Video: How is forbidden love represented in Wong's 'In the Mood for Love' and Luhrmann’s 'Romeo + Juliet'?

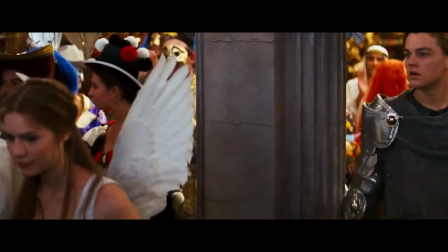(8:14)
Romeo, as the knight, can be seen as embodying the role of chivalry and fighting in the name of love, not hatred.
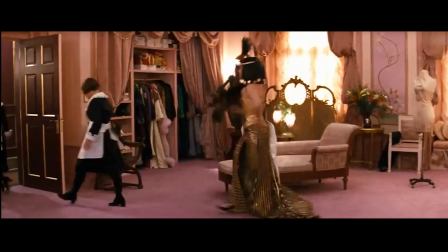(8:19)
Juliette's mother, as Cleopatra, is seen as both having control as a queen while also being parallel with her daughter,
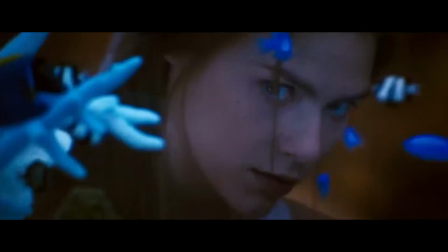(8:26)
as the story of Antony and Cleopatra is another story of forbidden love. Water as a setting and location is a theme of immersive desire.
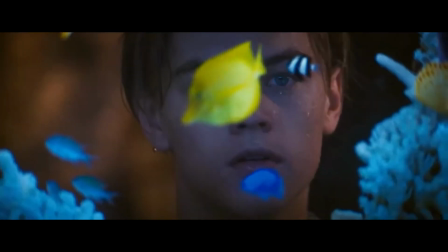(8:34)
Romeo and Juliet's most romantic scenes are set around water.
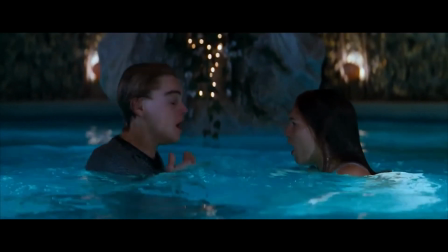(8:38)
This scene also shows how their forbidden love, like in the mood for love, exists as hidden under the cloak of darkness.
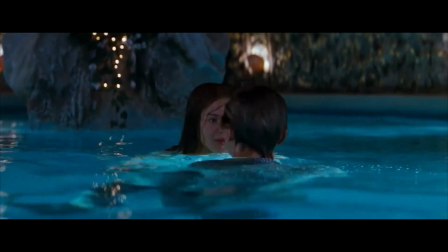(8:45)
Water is cleansing and brings new life, just as their love forces their families to start afresh.
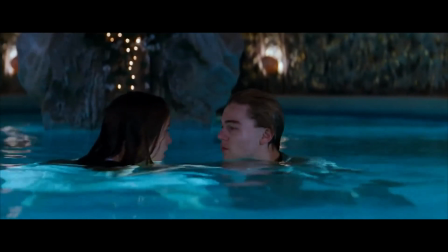(8:51)
Water is also a bearer of love. In classical mythology, Venus, the goddess of love, was born from water.
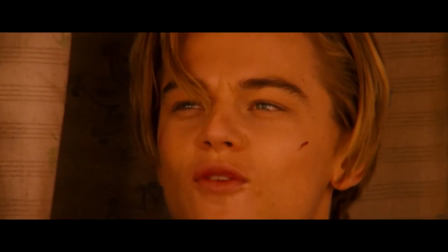(8:58)
Furthermore, when Romeo is banished, he is seen in the desert, a barren place, lacking water, void of their love.
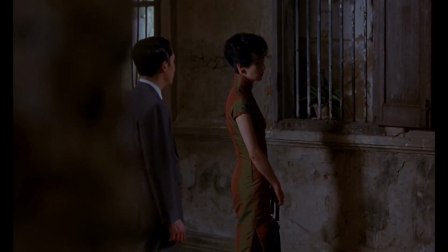(9:04)
In conclusion, forbidden love in the romance genre is presented in these two films as existing as hidden desire and destructive.
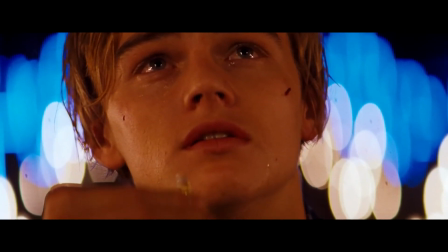(9:11)
Forbidden love is shown as a warning, unable to exist out in the open due to the unlikelihood of cultural and communal acceptance, destroying the lovers or those around them.
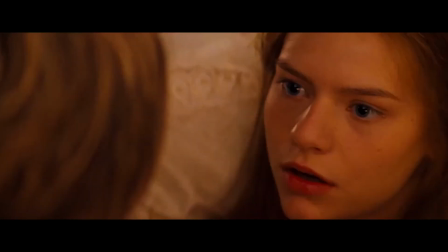(9:20)
Desire is represented as the hamartia of modern society, where breaking the rules means exclusion from society.
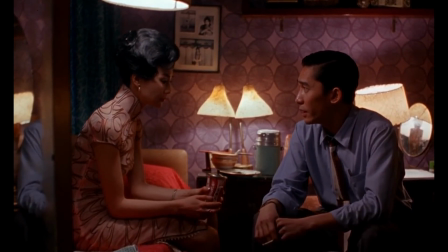(9:26)
In the Mood for Love demonstrates a dual view of Hong Kong as both a central and claustrophobic environment.
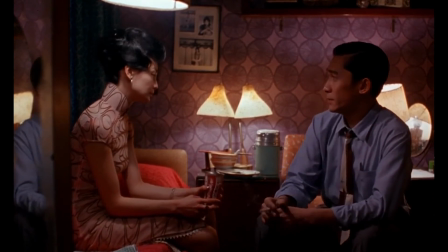(9:32)
This presents Forbidden Love in the unglorified sense as beautiful but flawed.
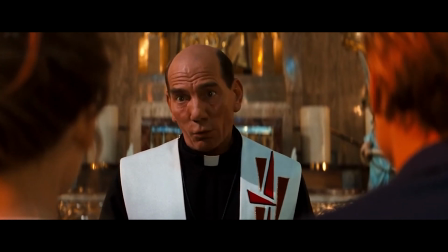(9:36)
Romeo and Juliet presents the Forbidden Romance as being both created and destroyed by the clashing of powerful families within the confines of the city where they are doomed to collide.
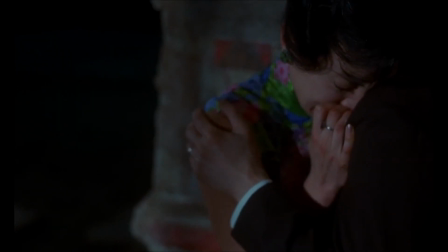(9:46)
Both film's settings perpetuate social pressures and breed the romance that comes out of it, simultaneously creating the tensions where it cannot thrive.
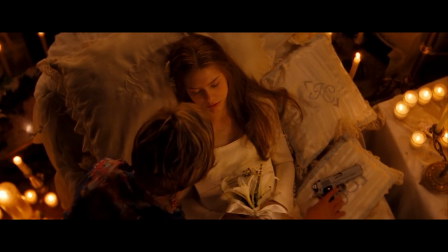(9:54)
Ultimately, forbidden love is presented as being a barrier to achieving a happy ending.